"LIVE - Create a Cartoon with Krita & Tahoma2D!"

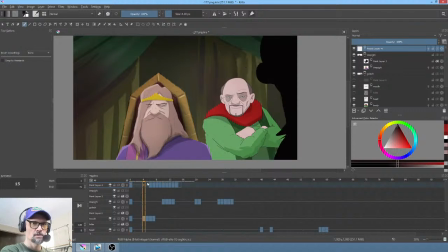86:41 I believe it's this. Obviously, this can be deleted entirely.
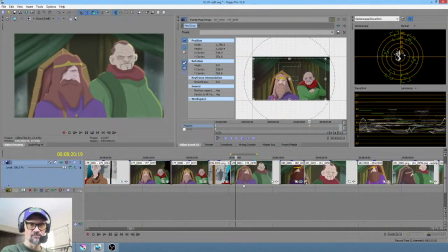86:46 And now what we need to do is save this under the new file name, which is going to be 178.
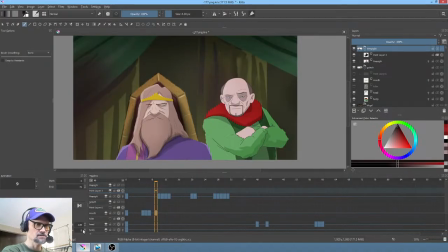86:52 Right? 178. So let's do that right now while we're thinking about it.
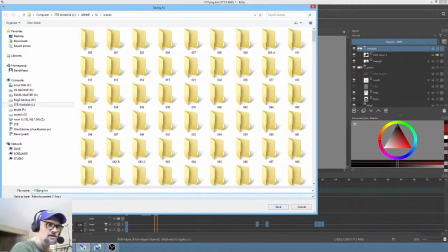86:57 Save as 178. .ping.cra, which it should not be overwriting, and it's not.
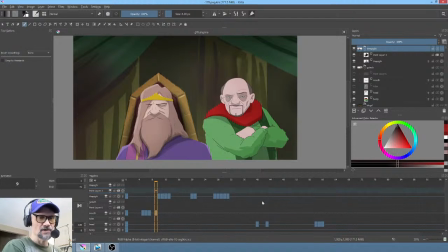87:05 And that's because the original version of this scene was done in Blender. Okay. All right, so I'm going to... yeah, he says, Majesty, perhaps Asher has a point. Okay, so thanks, Katsu, for the compliment. Tenacity. Yeah, I mean, I guess I do have some tenacity going on.
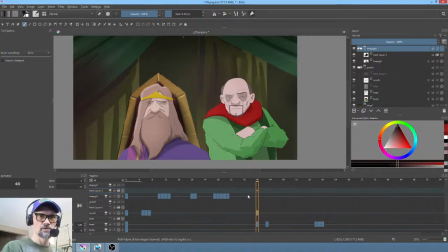87:27 Okay, what we're going to do with Golek first, before we get too far, is we're going to make the corrections on his body. Okay, let's just think about this a little bit.
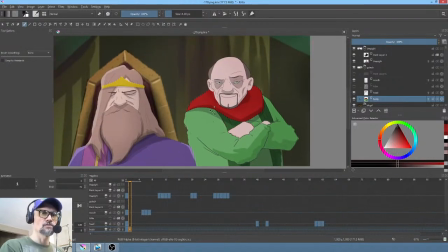87:41 Step one would be to do it on the next frame so that we can toggle between the two and make sure that what we did was actually an improvement. Because sometimes, you know, you get a little crazy on your fixes and then you realize that whatever you thought was going to be an improvement actually wasn't too much.
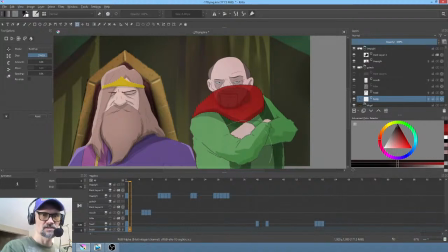88:01 So my thinking is perhaps his elbows would come up a bit.
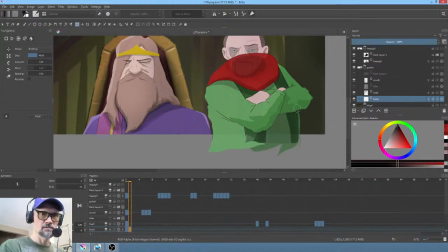88:09 Okay, and obviously we cannot have changes in volume. That's not really acceptable. Now what I would say on this one is let's just call this a correction. We'll let it pass on the previous shot.
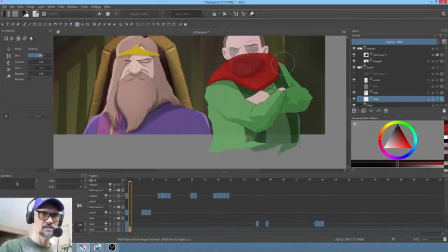88:25 But in order to make this concept play, we've got to lift his shoulders a little bit. Okay, yeah, so as you guys can see, we definitely have a change in volume here. But the solution is probably not to change the new pose, but to change the old one.
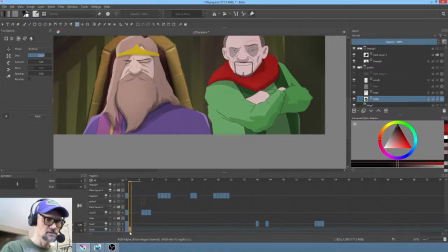88:44 Okay, so now if we did this, let's actually move this to here, and then see if we can maybe very slightly create a slow in tween.
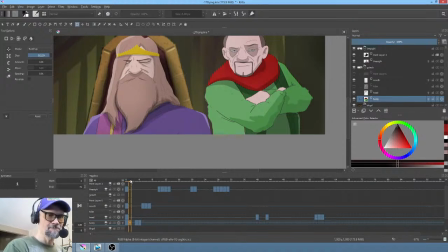89:03 Okay, now if we did that, let's go here.
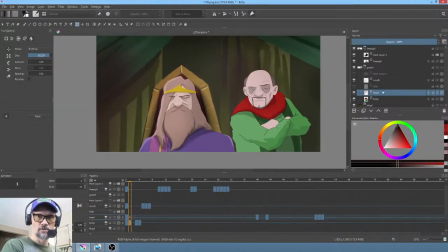89:09 It will unfortunately change the position of his mouth, which means we're going to have to do a little bit of fiddling. But that's okay. I like the body language here. So let's say in his head layer, hopefully this makes sense, you guys.
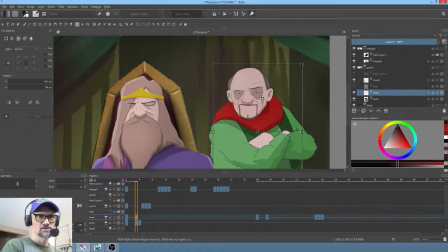89:26 I'm going to go to just a standard free transform. What I want to do is do a very, very tiny shift here, and then a bigger shift here, probably like that.
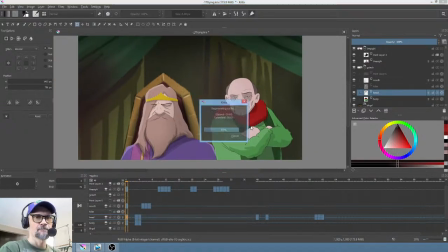89:40 Because he's kind of shifting his weight and thinking. Okay, that works. Wonder, I'm actually going to do a complete flip on his head and see what that does.